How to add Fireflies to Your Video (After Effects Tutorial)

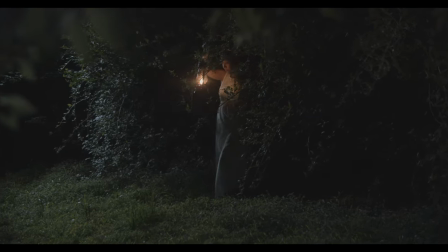0s
Anyways, this is how our final shot looks, or at least that's how it looks in camera.
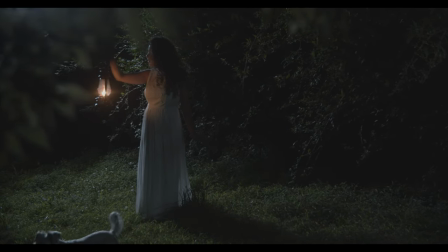5s
Now, the next thing obviously I'm going to do is I have to add the fireflies, as you saw in the final effect.
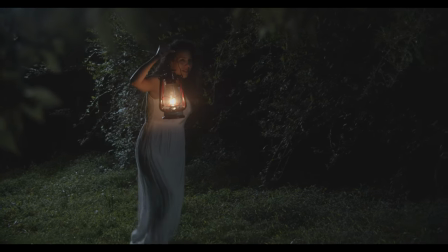12s
Now, originally, one of the reasons why I picked that location is because there was actually a lot of fireflies there, like real ones.
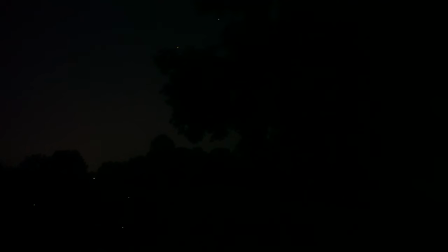18s
Here is actually one shot that I got like a few days before at the same location. And as you'll see, I mean, you know, this is shot on ISO 16,000 and you can barely see those fireflies. And they almost look, they just don't look as, I would say, as kind of romantic or kind of fairytale-like.
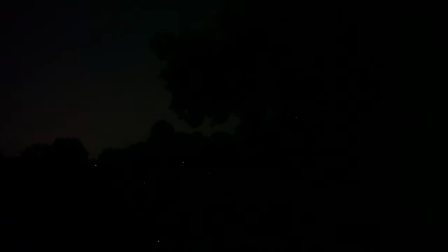37s
So what I settled for was a quick effect done in After Effects.
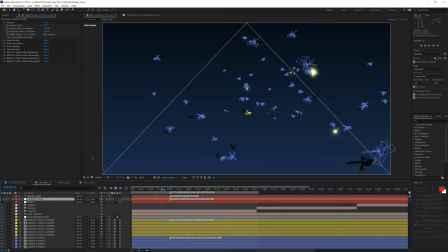42s
Now, I say that it's a quick effect simply because, you know, I didn't actually end up doing the fireflies completely from scratch, which I could have done in After Effects. but I just simply didn't have time for it and I found this really cool
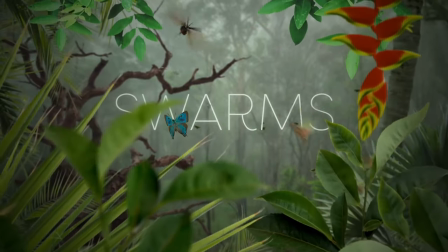56s
preset basically for After Effects called Swarms from creationeffects.com
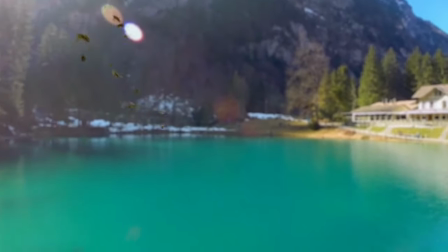64s
and it's just $49 for this whole bundle, it gives you a whole bunch of really cool presets and not just fireflies but like, you know,
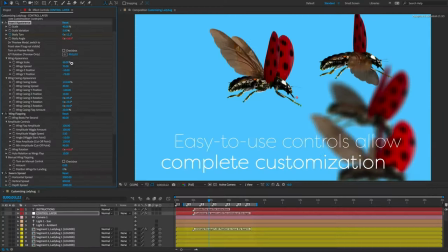72s
all different types of butterflies and other kinds of bugs and mosquitoes and things like that that you can very quickly add to your videos.
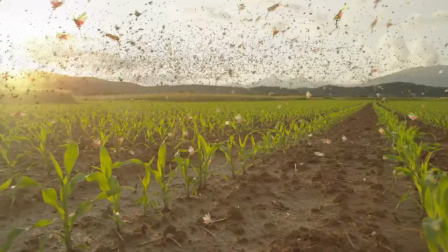81s
So if you want to have, let's say, this kind of a plague-like scene or just swarm of, like I said, mosquitoes or things like that, it's very fast to do.
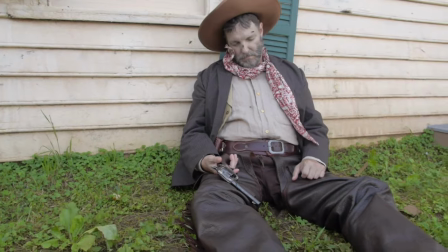89s
Like literally for me to set up my scene, it took me around two minutes.
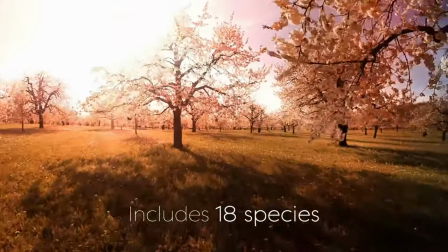92s
Because you basically just open the preset, you adjust your kind of your camera angle and also how many of these insects you want.
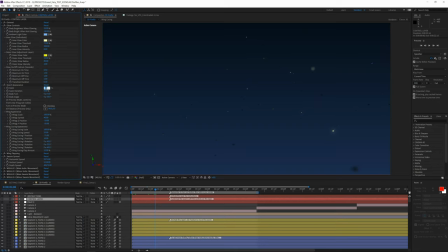101s
So I picked the fireflies. I think I put in around 50 of them. uh and then you can adjust very quickly using these settings that they have so you just kind of you know
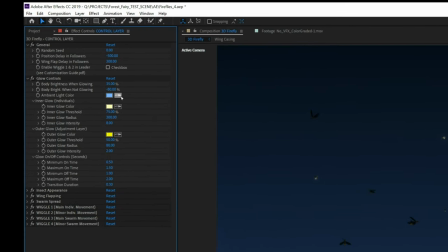110s
adjust the the sliders here and you can uh you know adjust the the way that they move how fast they're blinking the lights all that kind of stuff you know how erratic their movement is and you can even do it so that they kind of follow this leader just by
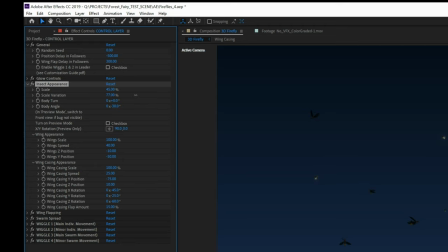124s
animating the position of the leader so basically that's all i did you know once i had kind of my my scene figured out how many of these
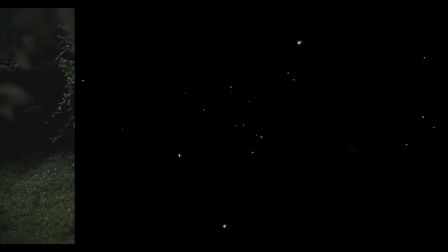131s
fireflies i wanted uh then i just rendered out the stuff and then i composited on top of my my scene here uh now the one more
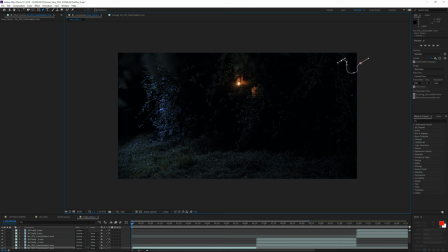139s
thing i had to do was to kind of mask out in some of the shots some of the fireflies so that they look like they're basically behind uh that foliage or those you know that branch that was basically in the foreground of our shot and again that was a very quick little
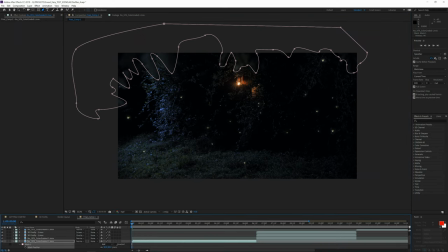154s
masking job so if you guys want to get that same effect then go check out uh creation effects.com uh they actually have a bunch of other really
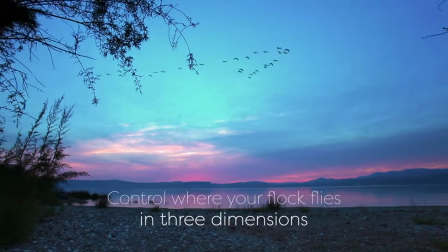162s
cool presets like uh flock of different birds or schools of different fish and things like that like you know water life uh really really cool
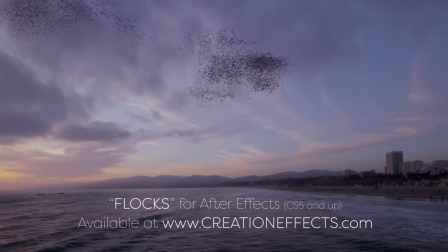169s
stuff so i'm definitely want to be checking out some of their other presets because i i have a few other projects coming up where i think i'm gonna
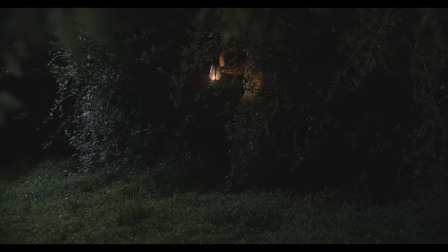177s
find these very useful anyways back in our scene you know once we add the fireflies uh and then i
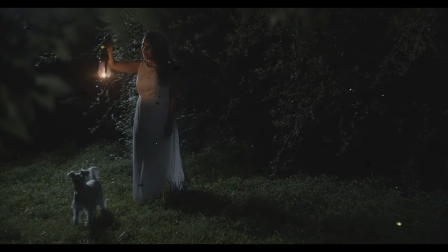183s
do very quick color grading i mean literally Basically all I did is I applied one of my LUTs,
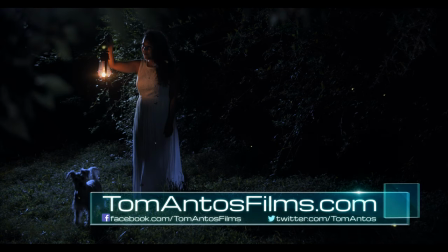188s
which you can find on my website, at tomantosfilms.com/.store.
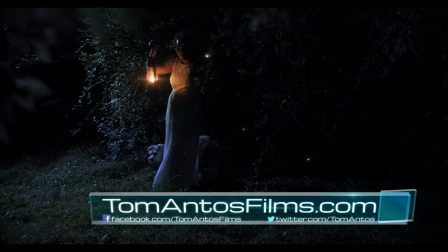194s
And that's it. This is our finished scene here. Now I did actually end up getting another close-up shot of our actress here, where she's kind of looking around first.
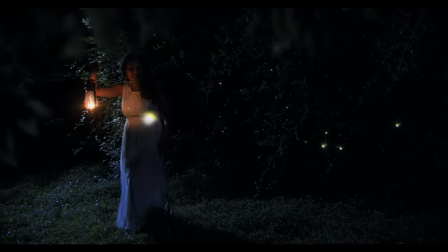202s
So when you edit it all together, this is how it looks. Definitely a big difference when you compare it to what we kind of originally started with, which was just her and that lantern and literally looked like she was in a cave somewhere or something.